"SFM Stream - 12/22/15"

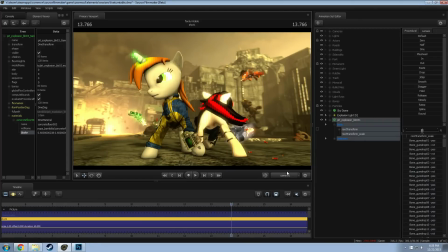Well, 60 FPS should just... The nice thing about 60 FPS is it's straight up twice as long. But yeah, if you're using 8 gigs of RAM, I would definitely recommend getting 16. I haven't noticed a big difference since I went to 16. It's, but
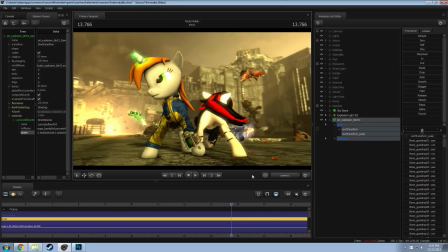32 I've thought about going to, but it's just expensive to get that many sticks. Okay, so that'll work. I feel like there should still be something down there.
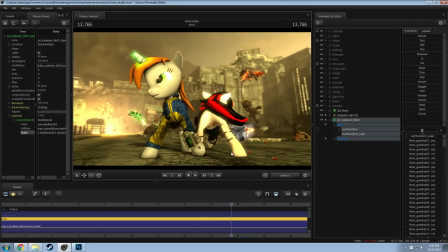Because this area feels empty. Let that process here. I want to see.
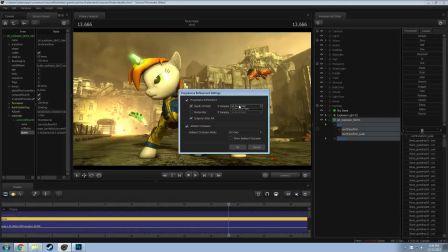I don't really need this to be super detailed. I'm going to put this to 8.
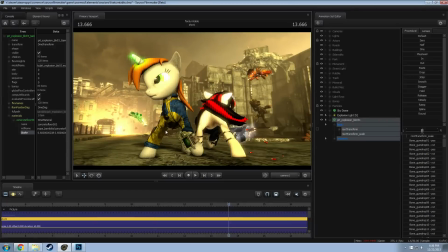That should let it, yeah, preview faster. Good. I just don't know really what to put here. I think what I could do, just to break it up a bit,
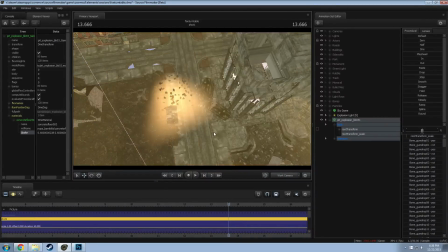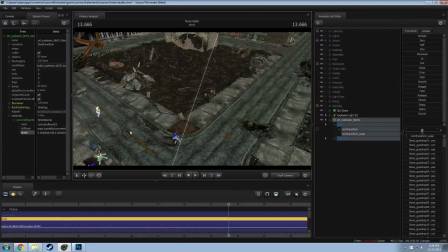where is it? Is to take one of these damaged street bits and put it in place of that street bit.
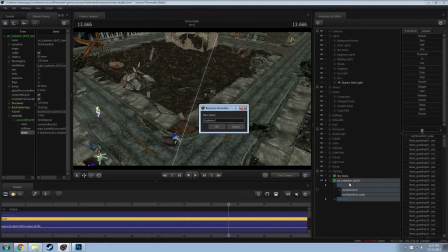I don't have a name for this one? It's just Explosion 1. Alright, let's agree with that then.
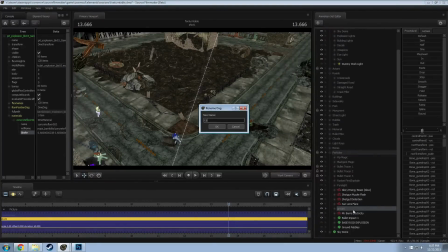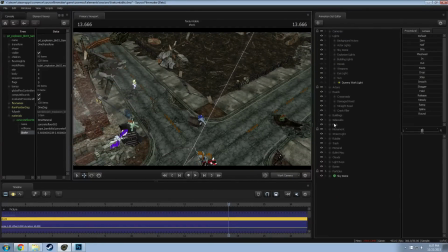Now, because there's two different types of roads. Turn off everything visible.
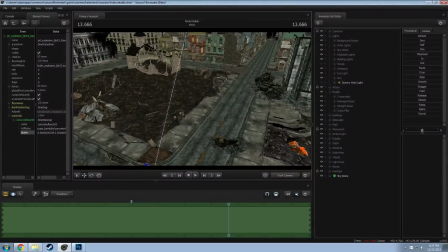Yes, okay.
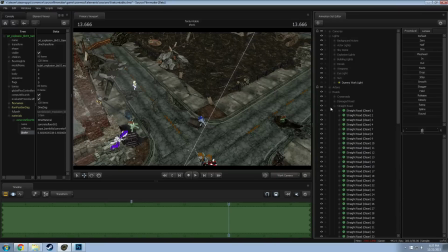Roads, straight roads.
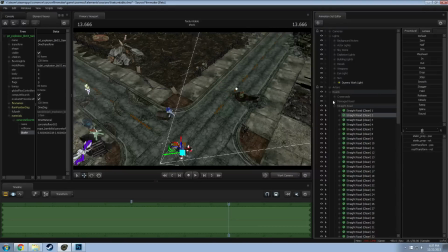So this one here, so straight road 2 and straight road 1. So I'm going to copy, copy, paste.
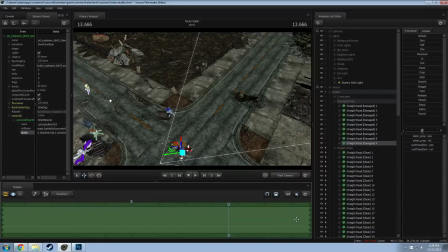And this one, just copy, paste, and then delete road 2. Okay, so now I got a damaged road. Actually, damaged road.
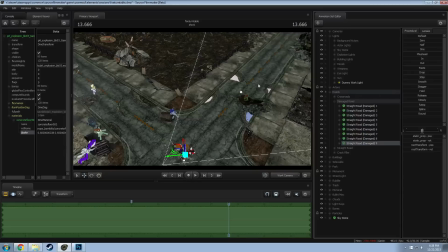I think this was moved differently, and it was flat from, so I should be able to rotate this to 180. Yeah, and it'll be backwards. Well,
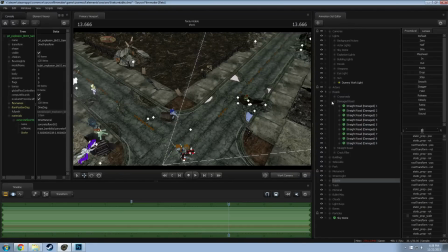I'll keep it like that. And then I need the filler. And the filler was used to prevent the ground from clipping through. Like that.
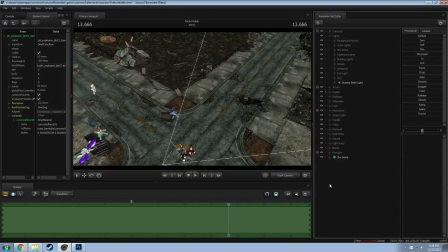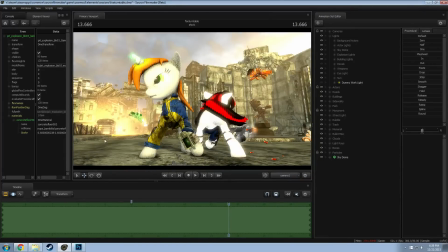Shouldn't do too much, but it breaks up the ground a little bit here.
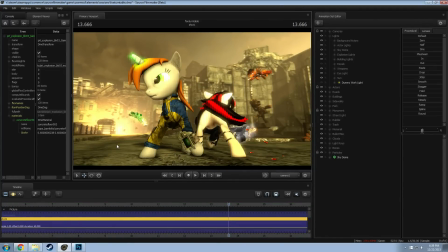Yeah, it didn't do too much, but it did at least add some extra details to the ground so it doesn't feel so flat and clean. Hello. Yes. We don't want to just throw a pothole.
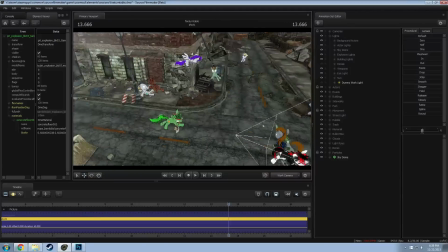No, well, really, I think that's important because breaks in the road are needed.
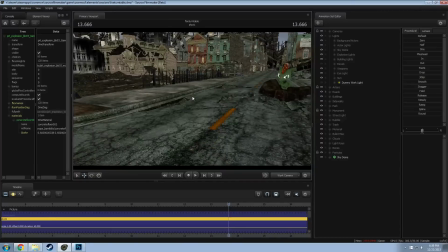Otherwise, everything just looks so clean and tidy, and I don't want that. The only thing I don't like is that technically I really can't do that to the. Technically, I can.
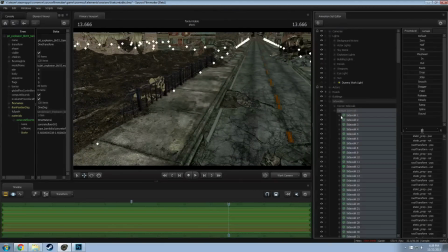We're gonna do that to the sidewalk. This is gonna be fun to try to figure out. Turn off roads.
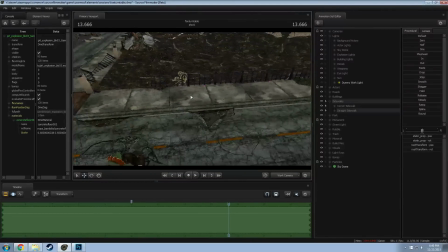This is why I like having everything organized, because now I can be like, okay, I want to work on the sidewalk. So I'm going to take this sidewalk right here, 31.
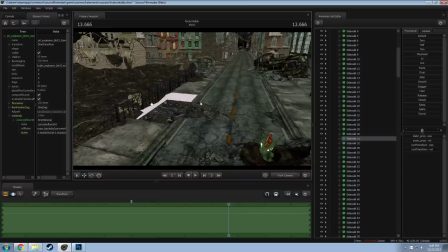We're going to hide it, and we're going to instead make it a hole.
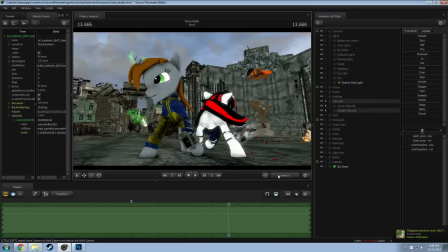Now the nice thing is, I think for this camera angle,
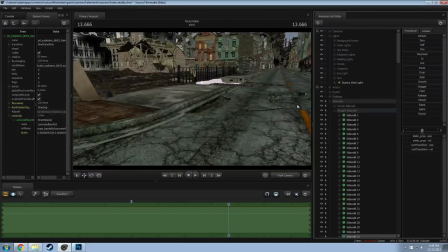yeah, we're going to try something else here too. We're going to take this sidewalk.
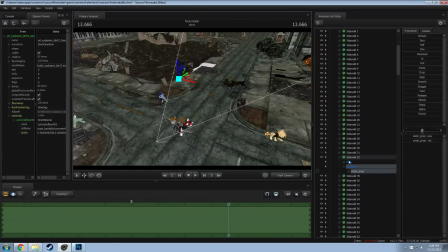And I have to grab everything by this static prop because body is all set to weird angles.
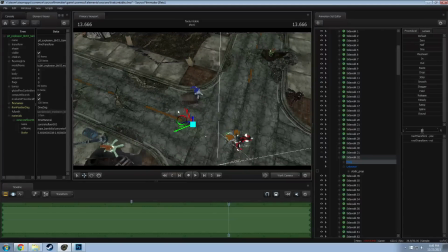Because as you can see that these are a 45-degree angle from what the roads actually are.
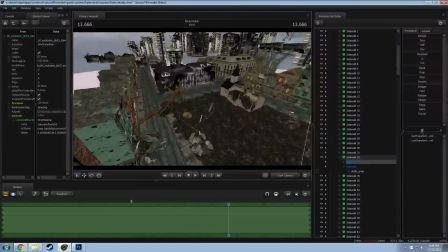It's because to fit it in this map, to get the maximum lighting, I had to do this corner to corner.
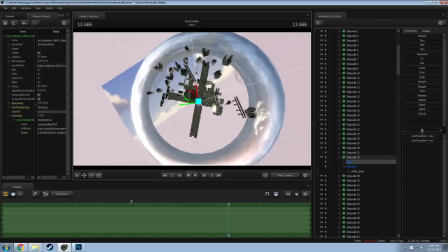Oh, you can't really see it. Oh, yeah, you
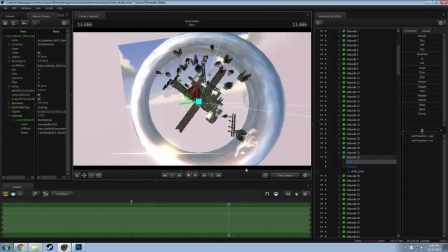can. I had to set it corner to corner because then it gives the longest distance to the sky out of the corners of the streets.
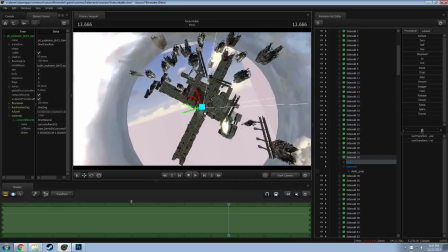So I planned that so that all the roads are opposite like that.
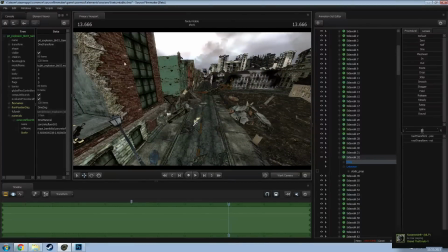Because if I have buildings in the way, I don't need as much visible sky. I need the most visible in that direction, so I gave myself the most visible.
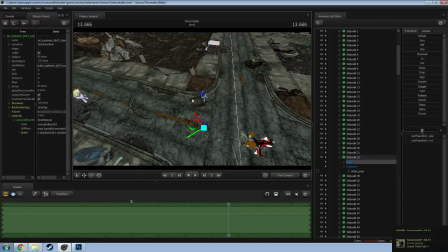But it makes positioning things like straight difficult, so I had to position everything by the static prop, which allows me to go that separate direction by turning it 45 degrees.
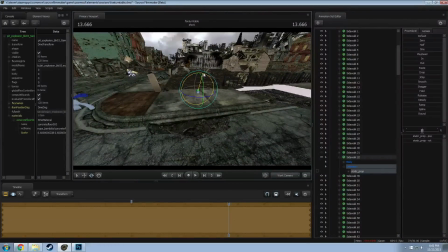So I have to grab everything that made up the base map that way, which is really annoying.
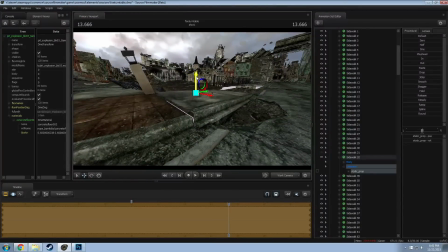So I'm going to take this, move it down, and then shift this down to match it up like this.
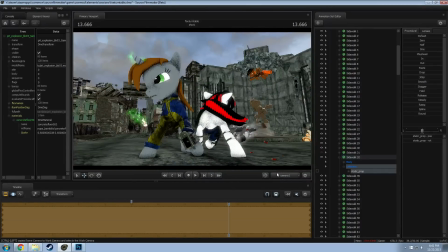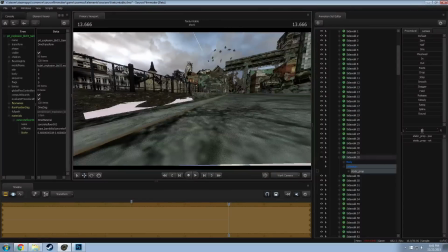Do the same on here.
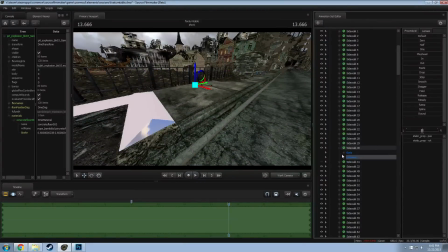So 30.
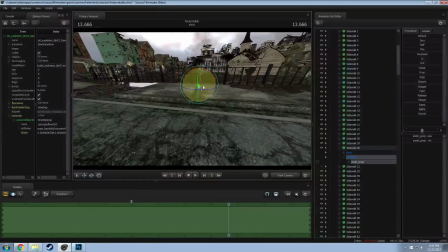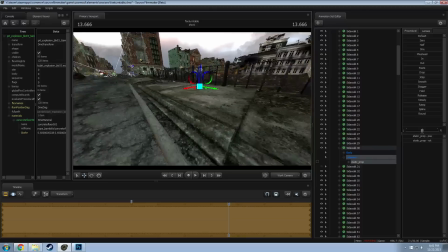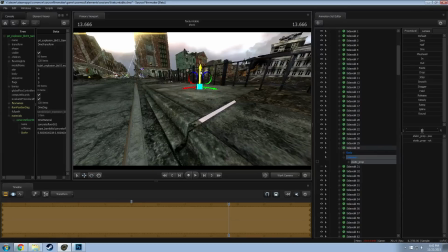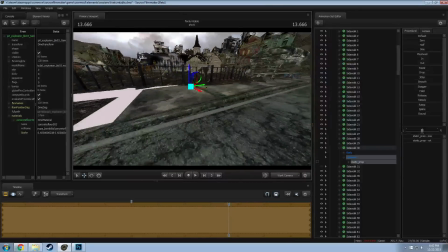As long as it stays above the other one. Alright.
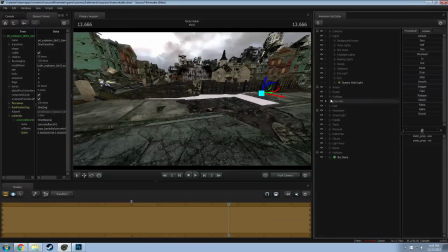Now we have to make this, like, have rubble.
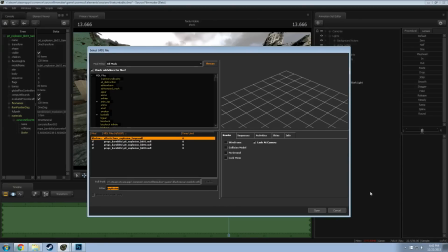Yeah, it's not just clean and tidy. It's an even amount of destruction that makes everything look destroyed fairly evenly. It's like an entropy's anti-entropy. It's really weird. But, like, in Fallout, there's streets that are very clean. There's other ones that are very destroyed, but you can tell that there's a reason for it.
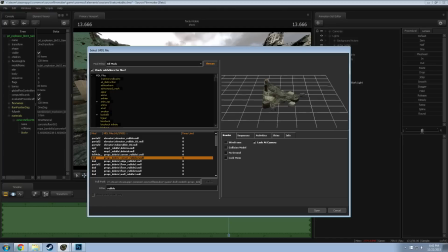And a lot of the way that they show everything destroyed is it tells a story of almost how it was destroyed, and I think that's awesome. And I like being able to look at something and you can kind of get an idea as to what happened. So like here, I'm gonna take this here.
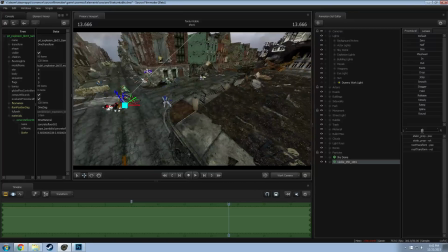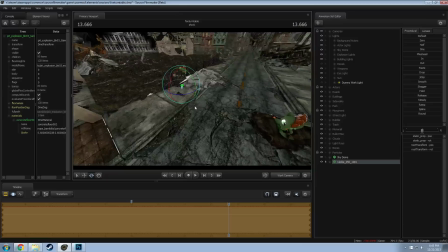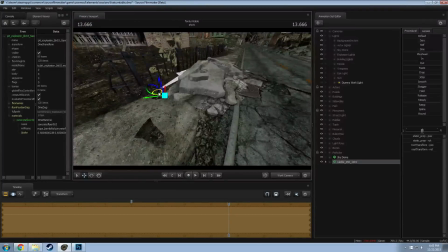Even having this, just this, nothing else in the hole,
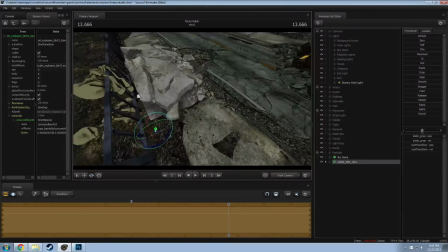would at least make sense because it's all the rock from the street had crumbled up and fell in the hole.
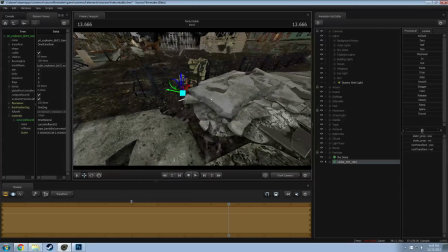So I could almost just keep it like this.